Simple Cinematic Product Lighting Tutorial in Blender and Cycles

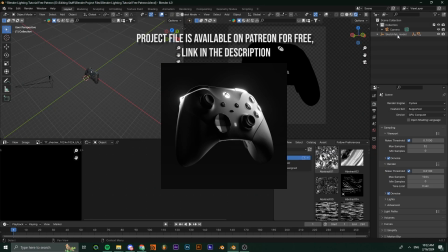0:00 Yo, what's good guys, Kyrik here, welcome back to a new video. Today we'll be going over how to light up your products inside of Blender professionally.
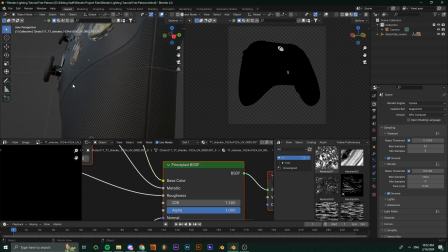0:06 So first of all, import your product. Here I got an Xbox model. Make sure that your product is high quality with some nice textures. Make sure your topology and everything is on point. Once you have that point checked, then we can start by positioning the cam and setting up the lights.
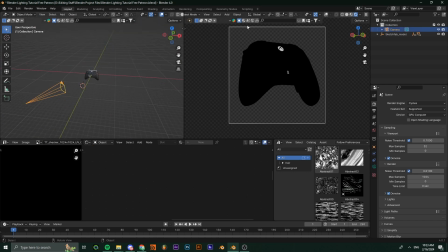0:22 Now add a camera to your scene, position your object, and for the cam, go into the cam settings and you're going to be using a very high focal length, something above 80 or 90. A higher focal length lens is going to look way more professional on product since it's narrow opposed to a fisheye lens.
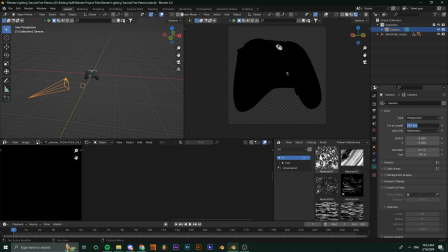0:40 So make sure you set your focal length to something like 140, 150 depending on your scene.
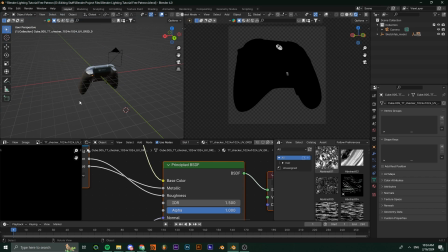0:45 Once you're happy with your cam positioning, we can light up the product. Go into your world lighting and set the strength to 0. A higher strength, especially when you don't have any HDRIs or light textures, is going to give you a very ugly gray lighting.
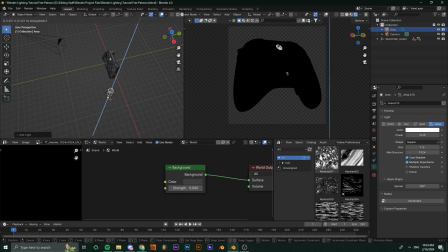0:58 So make sure you have it checked to 0. So add an area light and position it to the side of your object, something like this. And yeah, so once you have it positioned something like this, then you can increase its power.
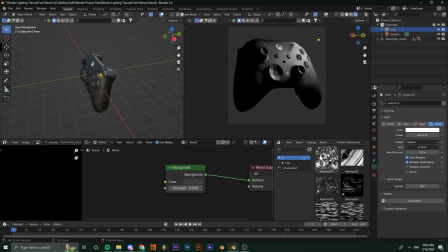1:13 So once you have positioned your rim light, you can decrease the size a little bit to get some nicer details. Once you're happy with the positioning of your rim light, we can use a backlight now. So add an area light behind your object and set it just like I do.
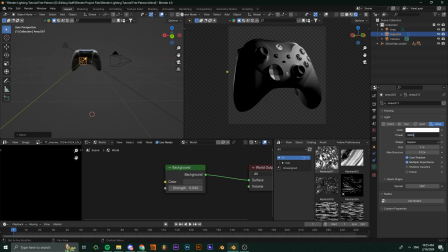1:32 Increase the power by a lot. So I'll set it to something like 3000 and you can increase the size a little bit. So what this is gonna do is that it's gonna show the outlines of your product and basically just show the size of your product.
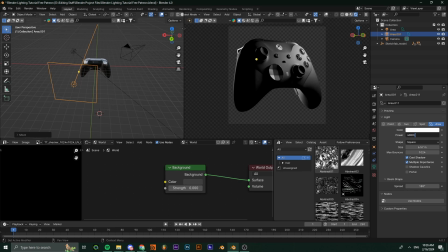1:48 So increase the scale, increase the size, and mess with the positioning of it until you get something that you like. I think something like this looks good. Now we're gonna be adding a bounce light to the side of the product, since as you can see the shadows are way too dark, you can see nothing.
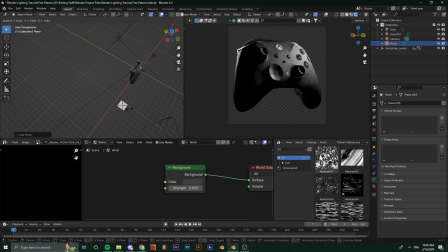2:05 So you need a plane for it to reflect some light.
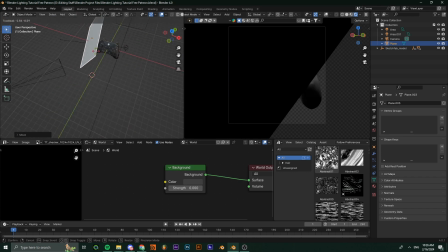2:09 Position a plane to the side of your product and position it in a way where it catches light and reflects it onto your product, something like this.
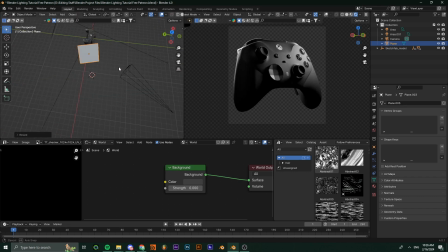2:17 As you can see now, you can see some detail. You can mess with its scale and its position and it can give you some different results. Just make sure that your shadows aren't too dark and that you can at least see something.
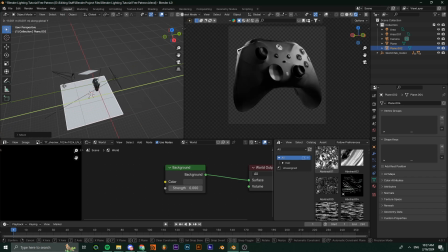2:29 And now once you have your plane positioned, you're pretty much done. Or if you don't like this lighting, down you can add an area light.
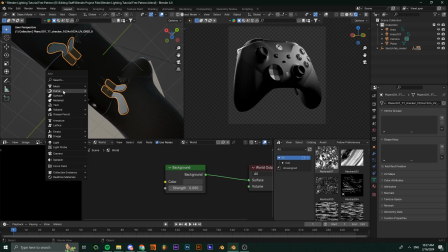2:36 So add an area light down,
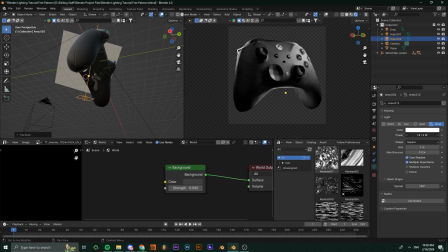2:41 position it up, increase its power, and you're gonna have something like this.
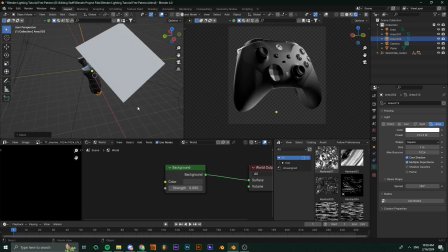2:46 So you can mess with both of them and check what looks better on your product.
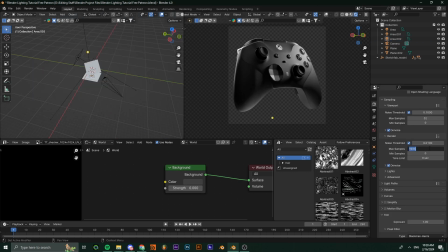2:53 Once you are happy with your lighting, you can set the render samples to something like 1024 if you're rendering one still, or 256 if you're rendering an animation, and then hit render, go import it into After Effects,
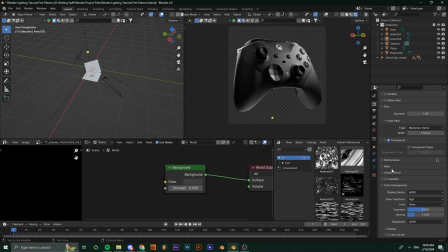3:08 Photoshop, whatever compositing software you use, and you can add your color correction there and other stuff. And this project file is going to be available on Patreon for free. Go check it out in the description down below.
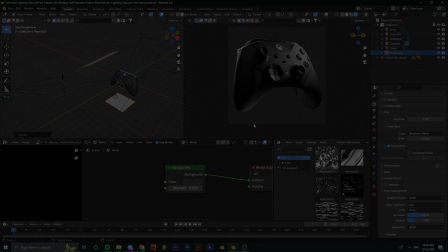3:20 And that's pretty much it.